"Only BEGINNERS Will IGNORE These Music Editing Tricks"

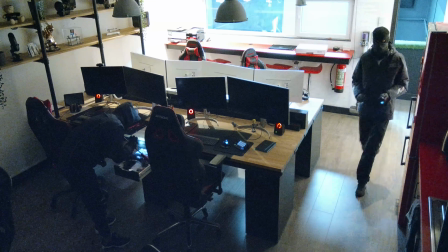[0:00]
Hey guys, last Monday we had an unfortunate announcement that our studio got broken into.
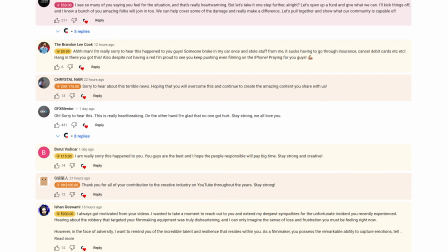[0:04]
A lot of gear is stolen, but the reaction of the community has been incredible. Thank you all so much for the kind words. We really appreciate it and it gives us strength to continue. Now I was able to borrow a camera from a friend so the show can go on. Ever thought that finding the perfect music for your edits is just as simple as scrolling through a massive music library, picking a catchy tune and slamming it under your edit? Wrong. The magic of music is more than just a sidekick. It's a superpower that rockets your video to the moon.
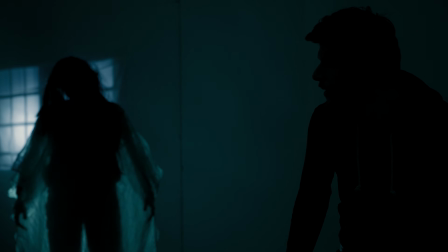[0:33]
Just have a look at this nail-biting horror scene with no music, then with cheery music, and finally with a spine-chilling music. You see, music is a game changer, and we're about to reveal 5 insider tips on how to leverage your music into edits like never before.
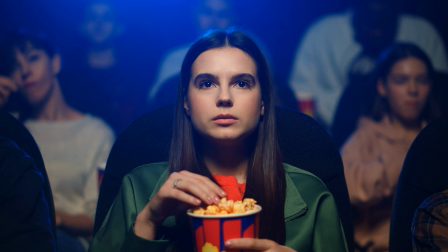[0:55]
Now, why do some movie soundtracks have your heart pounding, your palms are sweaty, knees weak, arms are heavy? No, just kidding. There are several ways to create tension, and one of those techniques is the shepherd tone.
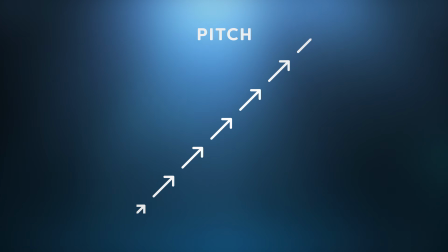[1:06]
The what? This sonic sorcery creates an illusion of a tone that keeps ascending or descending in pitch but never hits a climax.
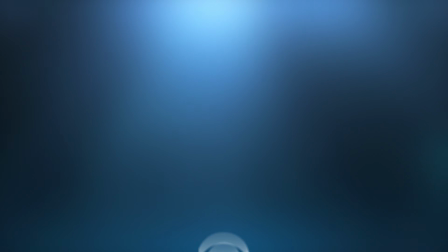[1:13]
So what is actually happening?
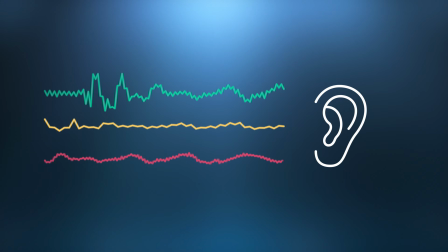[1:15]
Your ear hooks onto the loudest tone, while the quieter ones fade into the background, spinning the illusion of a never-ending rise or fall.
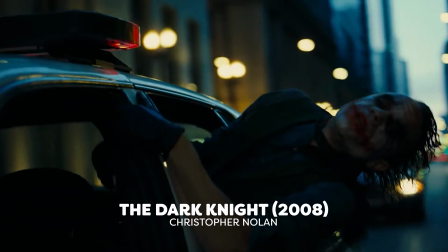[1:22]
This has been the secret sauce in high-tension films like Dunkirk or The Dark Knight, where the suspense seems to pile on indefinitely, keeping you on the edge of your seat. Tip number 2, let's cook up a sound sandwich.
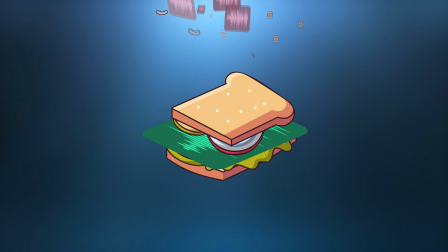[1:35]
Music can be the juicy filling of your scene, but sprinkle it with a little bit of sound design spices and voila,
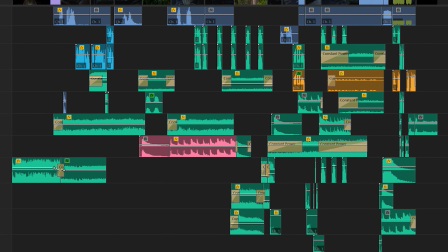[1:41]
you have a mouth-watering masterpiece of layered sounds that tickle your ears.
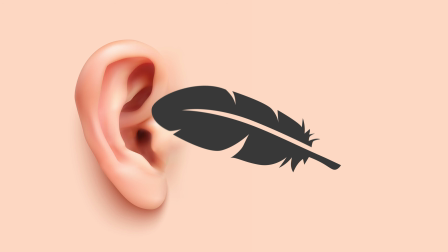[1:46]
And this is something I mention a lot. Not the ear tickling, but the sound design part.
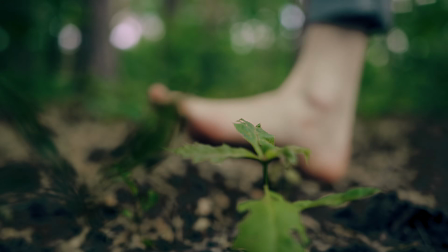[1:50]
Think of an action-packed scene where you blend rhythmic, adrenaline-pumping music with ambient sounds and sound effects.
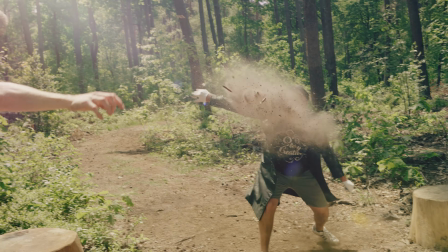[1:56]
Add a punch or a grunt, but remember, less is more. By keeping it minimal, each sound you use hits harder, commands more attention. The same applies to B-roll in your YouTube video. Elevate them with discrete sounds for an immersive experience.
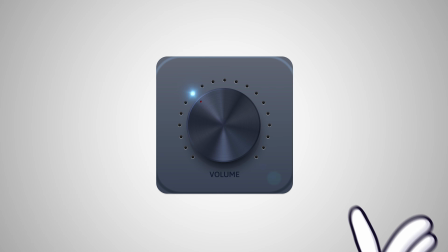[2:09]
Now, turn down the volume a notch because we're gonna crank up the loudness with our next tip.
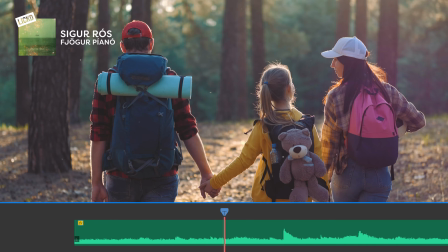[2:15]
The quiet, loud technique. Picture the calmest, most serene scene you can. Perhaps some characters nestled in a forest or an empty house wrapped in silence.
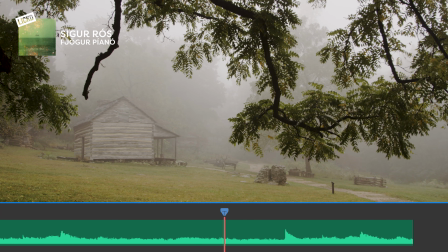[2:24]
The background music, if any, is soft, barely a whisper.
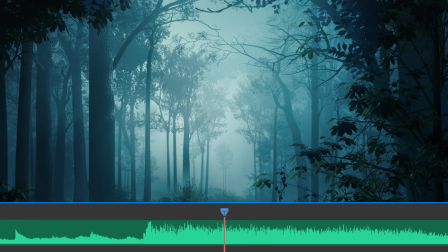[2:27]
You're relaxed, comfortable, and a booming sound explodes from your speakers, a burst of music, a scream, a crashing sound effect.
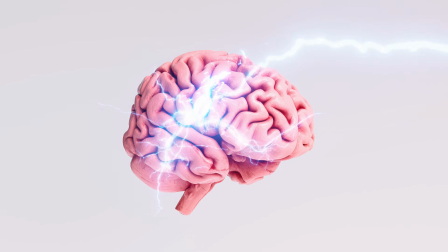[2:36]
This abrupt shift from quiet to deafening is a sensory jolt, making you physically react in your seat. This quiet, loud technique is a powerful tool for creating contrast and shock.
You scared me!
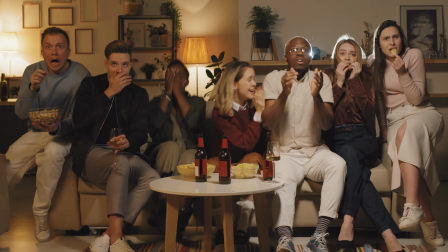[2:46]
You lull your viewer into a sense of calm with muted music or sounds. Then you hit him with a loud sound or music cue that catapults them out of their comfort zone. And now, silence. This is also a potent weapon in this technique. Picture a horror scene. A soft, eerie tune plays, setting the stage for fear.
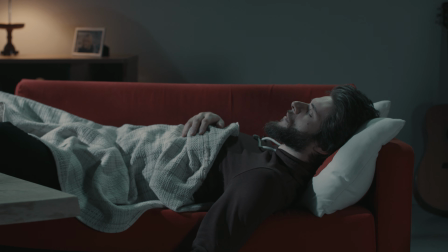[3:07]
Then, abrupt silence. The tension thickens, the suspense unbearable, and just when it reaches a fever pitch,
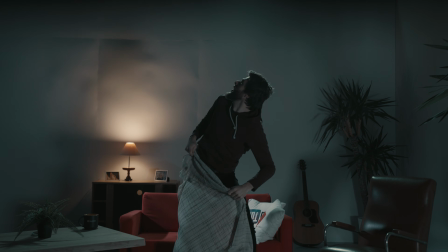[3:16]
a jarring sound blasts from the speakers, triggering a heart-stopping jump scare. That, ladies and gentlemen, is the raw power of the quiet, loud technique. Now, another very powerful tool is recognizable music.
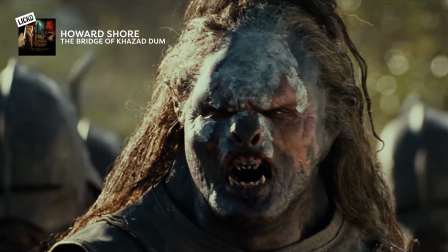[3:29]
Imagine using the theme song of Lord of the Rings in your epic short movie without upsetting supporters. It can leave a very big impact on your edit, adding more depth to the story.
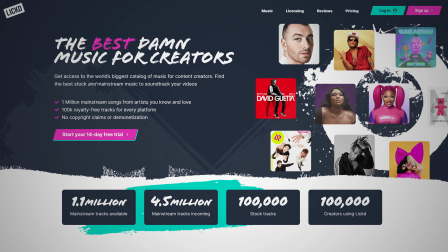[3:39]
The only problem? Copyright. Luckily, we have our trusted friend Link for the best possible music to accompany our edit without getting demonetized.
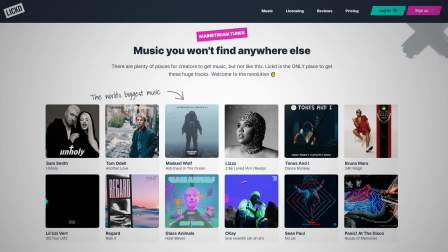[3:47]
With your massive music catalog for content creators, we always find the perfect soundtrack for our projects.
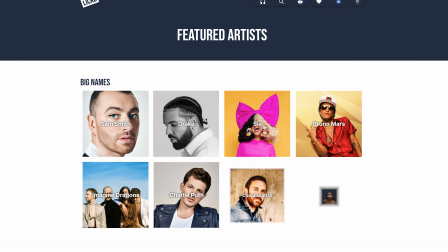[3:53]
From stock music to mainstream music, Link has it all. And the best part? No copyright or monetization worries.
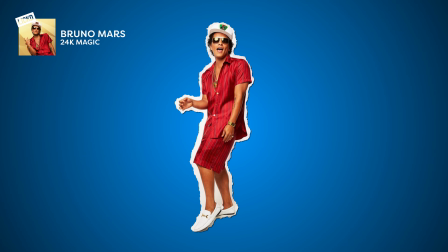[3:59]
So go ahead, use songs from Bruno Mars, Sam Smith, and Lizzo in your next video.